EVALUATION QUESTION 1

As we are challenging the original film genre of film noir by producing a modernised version of the genre known as neo-noir, it was vital for us to include conventions from the original genre so it's clear to the audience what type of genre of film they are watching. From watching previous film noirs and neo-noirs, it was obvious that we needed to include some key conventions, which include dark lighting to create shadows across a face, low-key lighting with high contrast to enhance the shadows, but also to create a sense of mystery and secrecy, a femme fatale character who is seductive yet manipulating, props such as Venetian blinds, cigarettes, phone boxes and personal items, 1940s jazz music, locations such as urban streets, alleys, lounges and pubs, and most importantly a hard-boiled detective storyline with a detective character. So we wanted to use as many conventions as we could, but also challenge and develop these ideas.
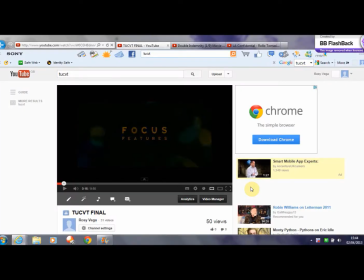70s
So voiceovers and flashbacks are constantly used in film noir, so we wanted to include this convention in our story. So they are stylistic narrative elements of a film noir, and they are usually said in the protagonist's voice,
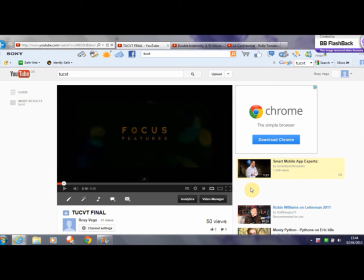88s
and they are used to update the audience and to progress the film. So in our film we had 2 voiceovers. One was right at the beginning, which was basically we used to introduce the character of Jake,
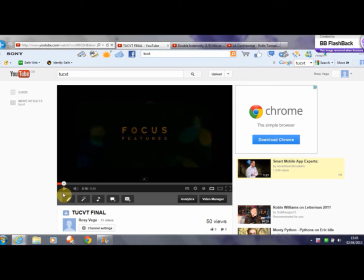102s
but to also let the audience know what has happened and give them hints to what is going to happen in our film.
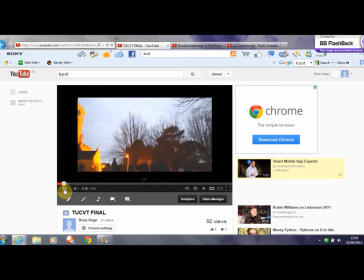109s So this is it. I found him on the 16th of February.
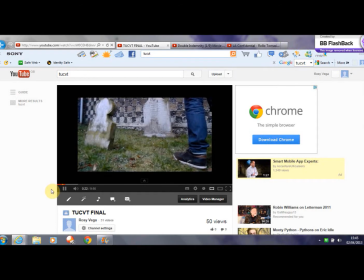115s He wasn't moving, just lying there. I didn't know what to do, so I just stood there helpless.
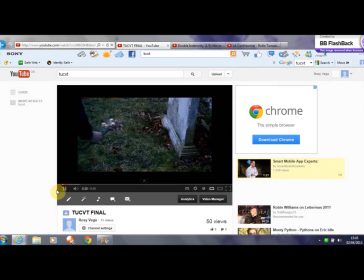121s I never really saw him much. He was always at work and business meetings, and if he wasn't there, he was on the phone.
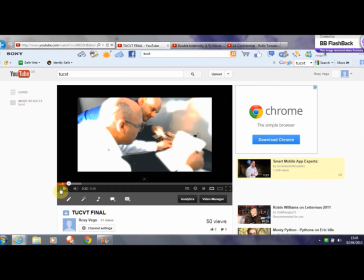128s So for us it was important to get across that Jake and his father didn't have a close relationship.
So voiceover also allowed us to show this through Jake's through Jake's emotions and feelings.
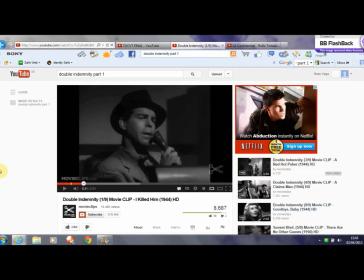146s
This is similar to the beginning of the film Double Indemnity, which was made in 1944. Although it's not a voiceover, we see the main protagonist, which is this man here, Walter Neff, go back to his office in Los Angeles and
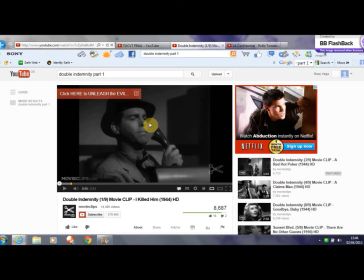167s
leave a message on leave a memo on a dictaphone. And this diction that he is saying becomes into the story of the film, which is told in flashbacks.
Office memorandum. Walter Neff to Barton Keyes, claims manager.
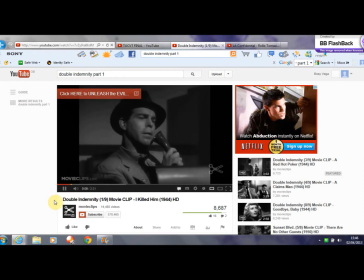188s Los Angeles, July 16th, 1938. Dear Keyes, suppose you'll call this a confession when you hear it. Well, I don't like the word confession.
So these are both similar as they allow the characters to express their views and feelings,
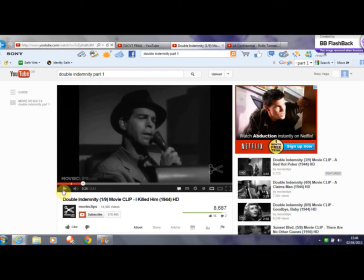206s
and they both also inform the audience what has happened, and in both cases murder.
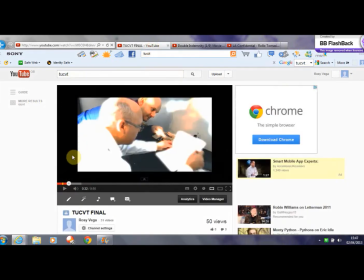213s
So in our second voiceover, which we have at the end, we used this to
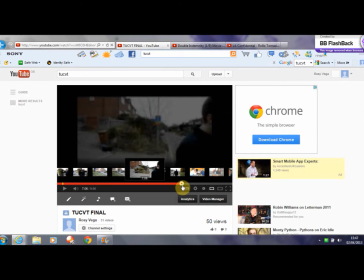221s
update the audience on what has happened in case they're not quite clear, but to also allow again Jake's feelings to come across. So because obviously we want the audience to follow Jake's point of view.
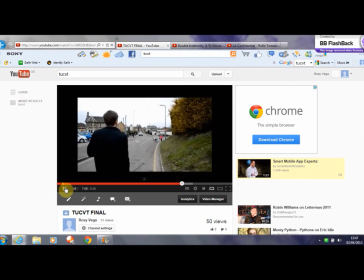239s I know the truth.
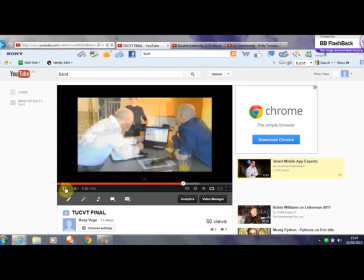243s He was the one who killed my dad. Dog tags, the phone number, Scarlett's party, it all adds up.